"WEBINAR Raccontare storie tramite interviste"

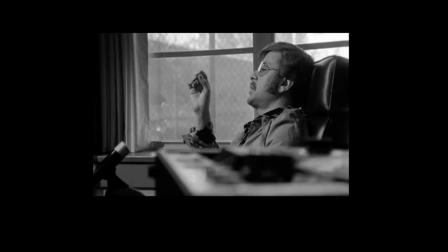[28:51]
Perché quello che conta non è l'adesione al canone formale e superficiale, direi anche del modo con cui si dovrebbe svolgere un'intervista, ma qui si sta parlando di una storia importante, affettiva,
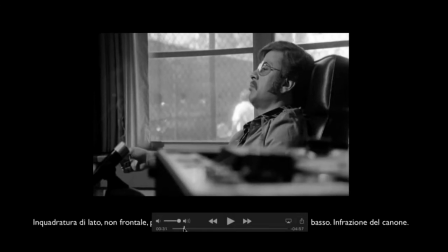[29:06]
piena di sentimenti e il regista vuole mostrare questo attraverso la composizione dell'immagine. Guardate, è bellissima questa fotografia così.
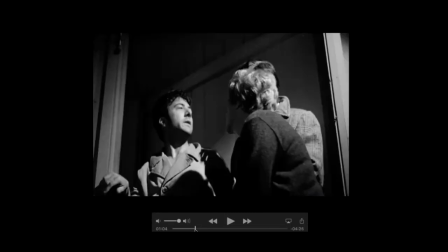[29:21]
Poi questo l'ho inserito solo per farvi capire di che cosa si sta parlando. Quello è il protagonista.
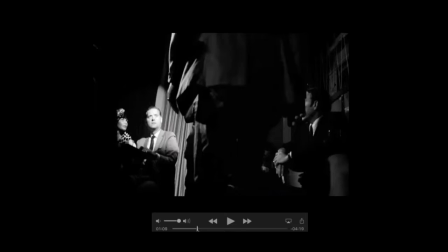[29:28]
Guardate tra l'altro, en passant, le riprese dal basso, inquietanti di questa.
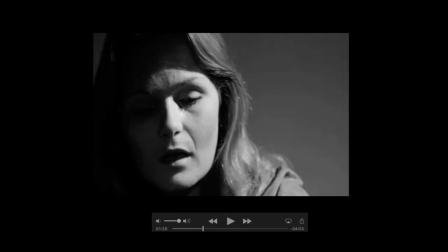[29:36]
Siamo negli anni 50.
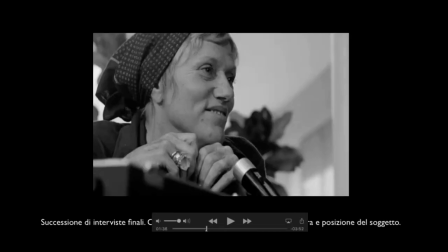[29:38]
Questa è la moglie, mamma, questo è il produttore.
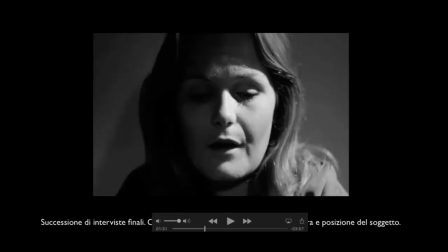[29:46]
Ok? Si cambia di inquadratura, vedete la moglie prima era qua, era un primo piano.
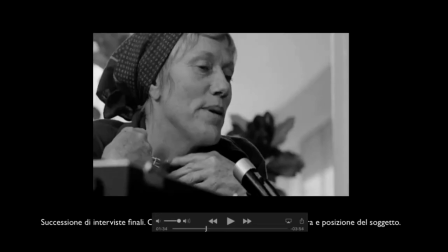[29:52]
E adesso invece è in
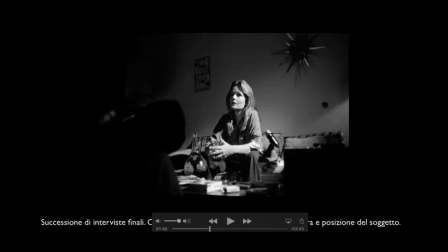[29:56]
un campo ampio che mostra l'ambiente, lei più lontana, si vede anche il microfono. A volte si vedono gli strumenti dell'intervista nella stessa intervista.
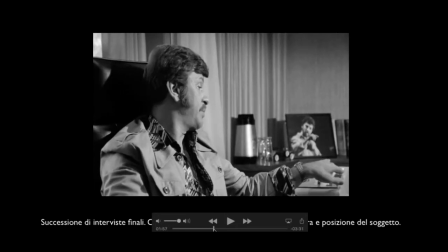[30:11]
Si vedono perché, anche qui è un'infrazione del codice,
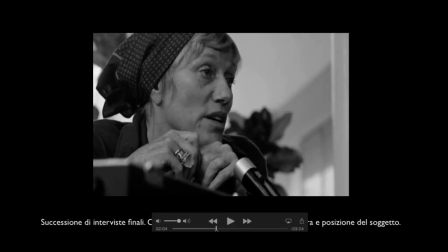[30:16]
perché si dice appunto che se svolgiamo un'intervista non mostriamo gli strumenti. Invece qui vengono mostrati proprio per il fatto che si tratta di un elemento narrativo,
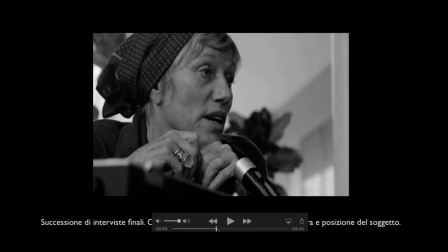[30:30]
non ce ne frega nulla di mostrare l'elemento con cui è costruita questa azione. Perché? Perché dal momento in cui l'intervista appare, diciamo, nell'intervista tradizionale, quella per il documentario, quella per il telegiornale, eccetera,
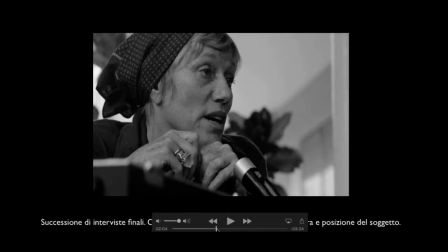[30:48]
non bisogna mostrare gli strumenti. Perché? Perché è già così palese che si tratta di un'intervista e si tratta di una tecnica di rappresentazione, di racconto di fatti, di eventi concreti, di documentazione,
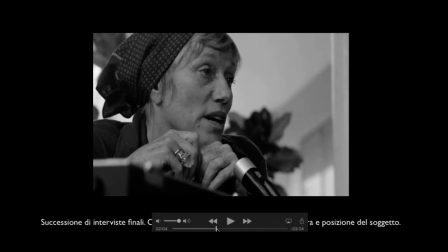[31:05]
che è inutile aggiungere anche gli strumenti, che renderebbero ancora più ridondante questo aspetto. Qui invece no, non ci interessa niente. Perché? Ma perché qui siamo all'interno di una storia, non è una documentazione.
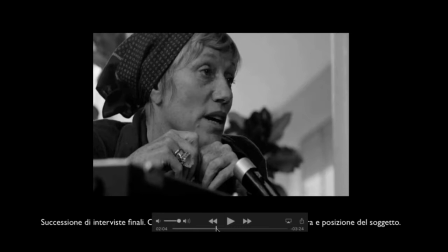[31:20]
È sì un'intervista, ma è un modo per raccontare, non è un modo per raccogliere informazioni. È un elemento integrato della storia stessa, e quindi noi perdiamo la concezione che sia un'intervista.
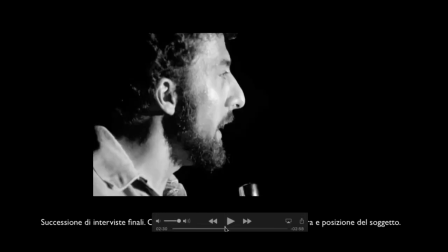[31:38]
Sono voci narranti, e dunque vedete che possono apparire anche gli strumenti dell'intervista stessa.
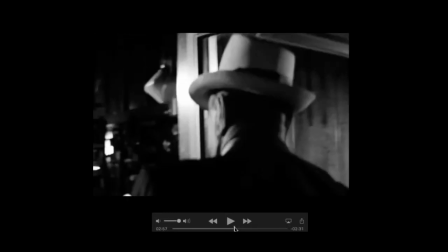[31:45]
Questa scena l'ho riportata appunto per il motivo di mostrarvi
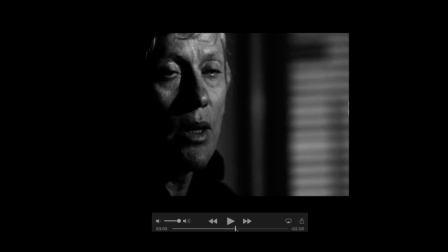[31:53]
la storia, cioè di cosa si sta parlando, e allo stesso tempo vedete che le immagini,
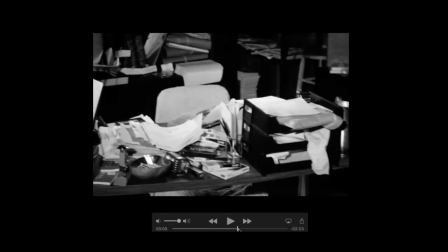[32:00]
adesso qui ci sono le voci narranti degli intervistati,
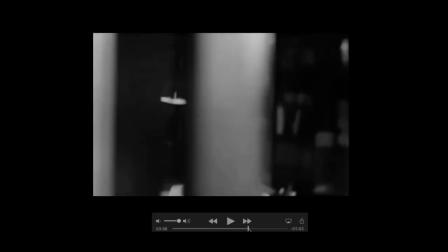[32:04]
le immagini scorrono sopra, queste immagini scorrono sopra, mentre loro parlano, fondamentalmente.
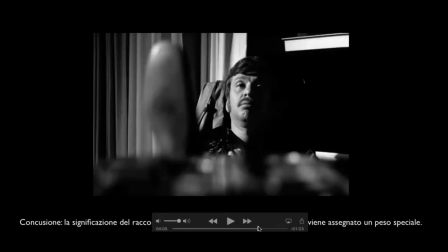[32:12]
Poi arriva l'FBI, eccetera, eccetera. Ecco, guardate la posizione del produttore, vi sembra la posizione di un intervistato? Prego, prego, onorevole, metta i suoi piedi sulla scrivania, prego, guarda, faccia così, si appoggi. No, questo capita un po', capitava una volta, adesso è più raro,
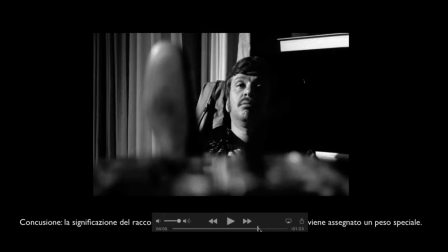[32:32]
nel mondo degli artisti, così, che venivano sorpresi in determinate posizioni, e quindi lì per lì si facevano le interviste, le chiacchierate.
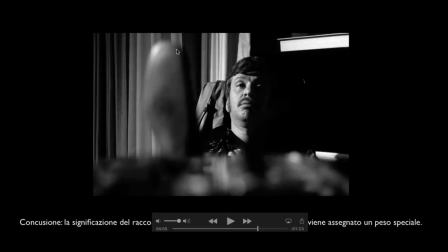[32:41]
In questo caso è costruito questa bella suola di scarpe, opportunamente sfocata, perché la messa a fuoco riguarda invece la profondità del campo e non il primo piano,
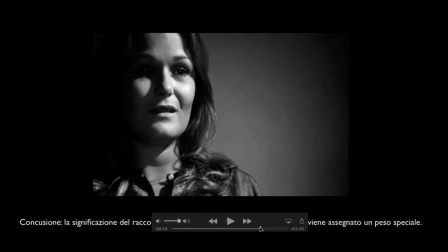[32:55]
però vedete, non è una posizione da intervista, eccola qua, questa rispecchia perfettamente la regola principe della composizione, la regola dei terzi,
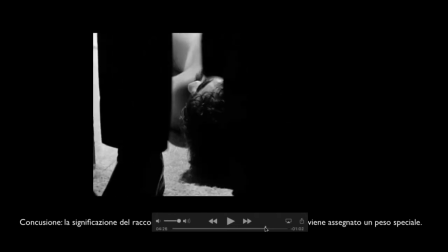[33:08]
che conoscete, se non conoscete cercatela, la regola dei terzi, che è la vostra Bibbia per quanto riguarda le inquadrature.
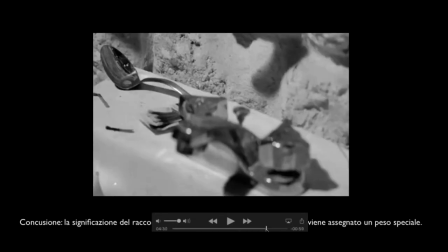[33:16]
Qui c'è un momento molto importante, abbiamo una carrellata, la
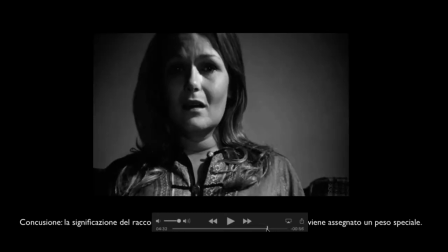[33:23]
cinepresa si avvicina alla fidanzata, alla moglie di Lenny,
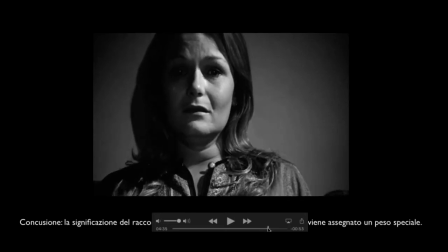[33:28]
perché il contenuto della storia in questo caso sta diventando drammatico e ci avviciniamo verso l'epilogo,
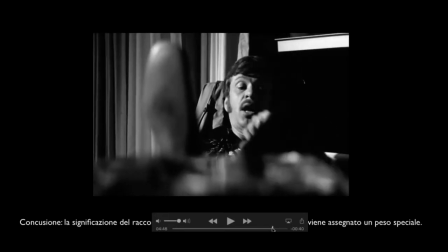[33:38]
quando Lenny appunto muore, e questa è la parte più geniale, direi, di tutto quello che vi ho mostrato fino adesso. Perché? Perché la storia si sta concludendo
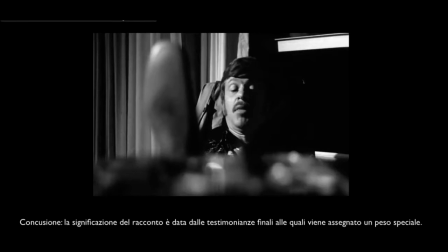[33:57]
e si conclude con la chiusura, lo spegnimento, guardate, lo spegnimento
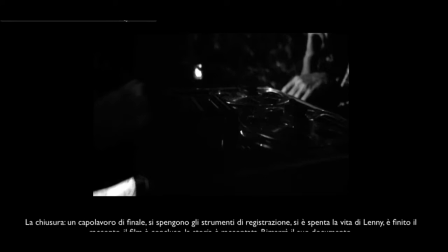[34:07]
degli oggetti che hanno permesso di realizzare l'intervista, cioè dei registratori. Erano registratori a bobina.
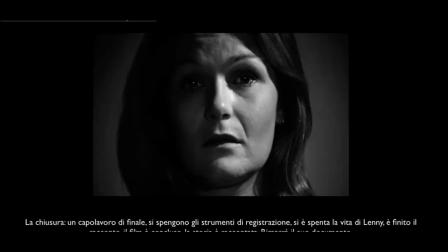[34:18]
Eccoli qua, si spengono, clac, clac, grazie, stop, arrivederci, grazie. E lui è lì così, quindi io ho commentato così. Si spengono gli strumenti di registrazione, si è spenta la vita di Lenny,
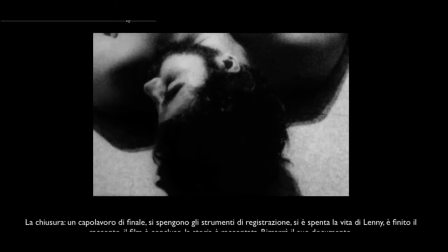[34:32]
è finito il racconto, il film è concluso, la storia è raccontata, che cosa rimane?
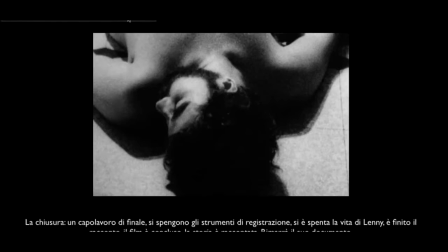[34:37]
Rimane il documento di questa storia.
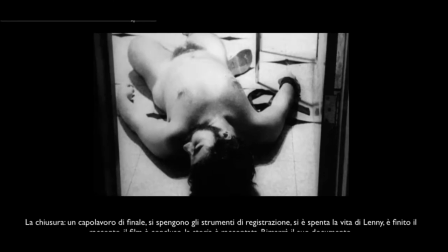[34:40]
Rimane il documento, appunto, cioè il film.
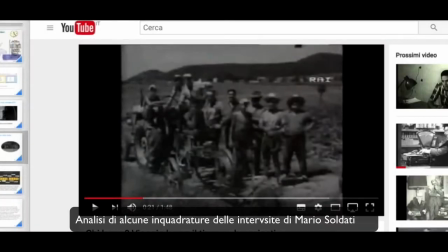[34:48]
Vedete solo me, adesso vedete il desktop, giusto? Scusate, ma mi sto un po' armeggiando con i vari strumenti a disposizione.
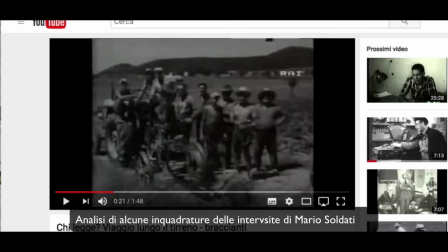[34:54]
Lo vedete il desktop? Sì, è perfetto. Allora, Dunque, dicevo Mario Soldati, questo è il link, YouTube ve l'ho mandato il link, potete vedere per conto vostro anche l'intervista, poi le rimetterò su anche in WeSchool.
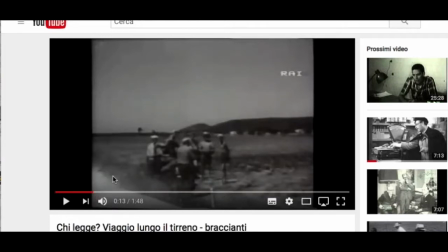[35:08]
Ma quello che è interessante è che lui passa con l'automobile, vedete, incontra questi braccianti e poi l'intervista.
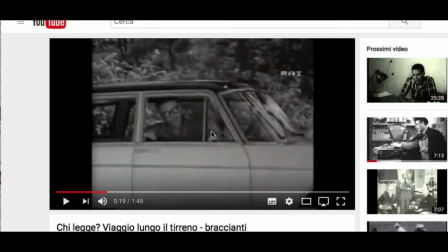[35:16]
Ma da dove l'intervista? L'intervista dentro l'auto, lui non esce dall'automobile. Non esce dall'automobile per quale motivo? Perché vuole dare l'idea di una costruzione spontanea. Naturalmente la costruzione non è spontanea. Perché non è spontanea? Da cosa lo si capisce?
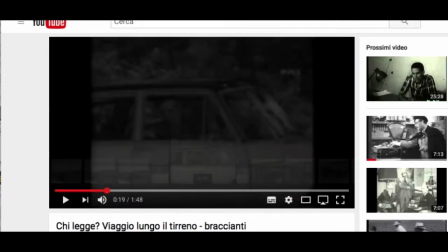[35:35]
Lo si capisce dal fatto che si passa da un'inquadratura all'altra e quindi la telecamera deve aver inquadrato l'auto.
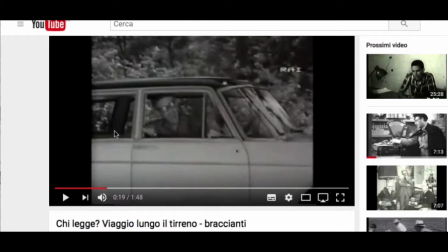[35:44]
Per aver inquadrato l'auto, la troupe era già lì. Quindi è chiaro che lui ha voluto, come dire, trasmettere il momento di spontaneità che ha vissuto e per renderlo credibile.
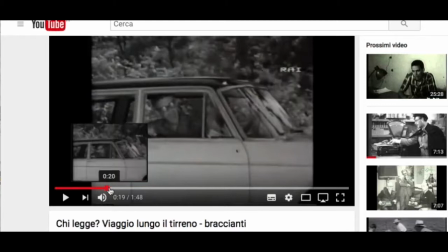[36:01]
Sono dei trucchi che si usano in cinematografia, ce ne sono tanti, ma vedete che è geniale perché lui appunto non esce, no?
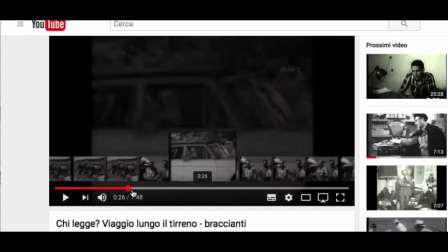[36:10]
Non esce e sembra quasi che non ci sia il contatto. Invece il contatto c'è perché, secondo appunto le regole
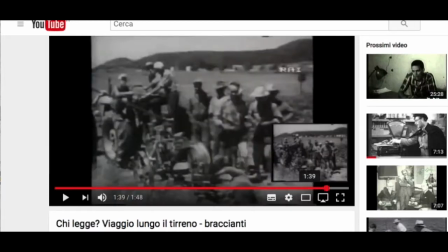[36:18]
dell'intervista, quindi mettere a proprio agio le persone, eccetera, eccetera, che cosa fa alla fine?
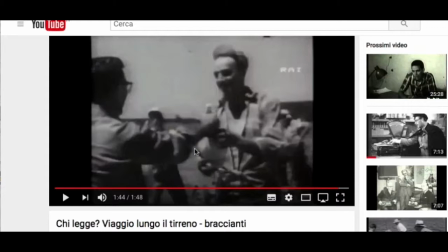[36:24]
Alla fine vedete che, dov'è il fotogramma? Eccolo qua. Lui scende dall'auto per dare un paio di bottiglie di vino a questi braccianti e berle insieme a loro.
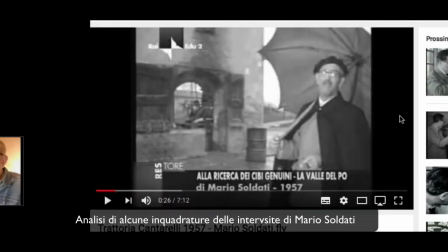[36:38]
E qui, se voi avete presente, quando Mario Soldati inizia a parlare, c'è questo rumore martellante che disturba il suo commento.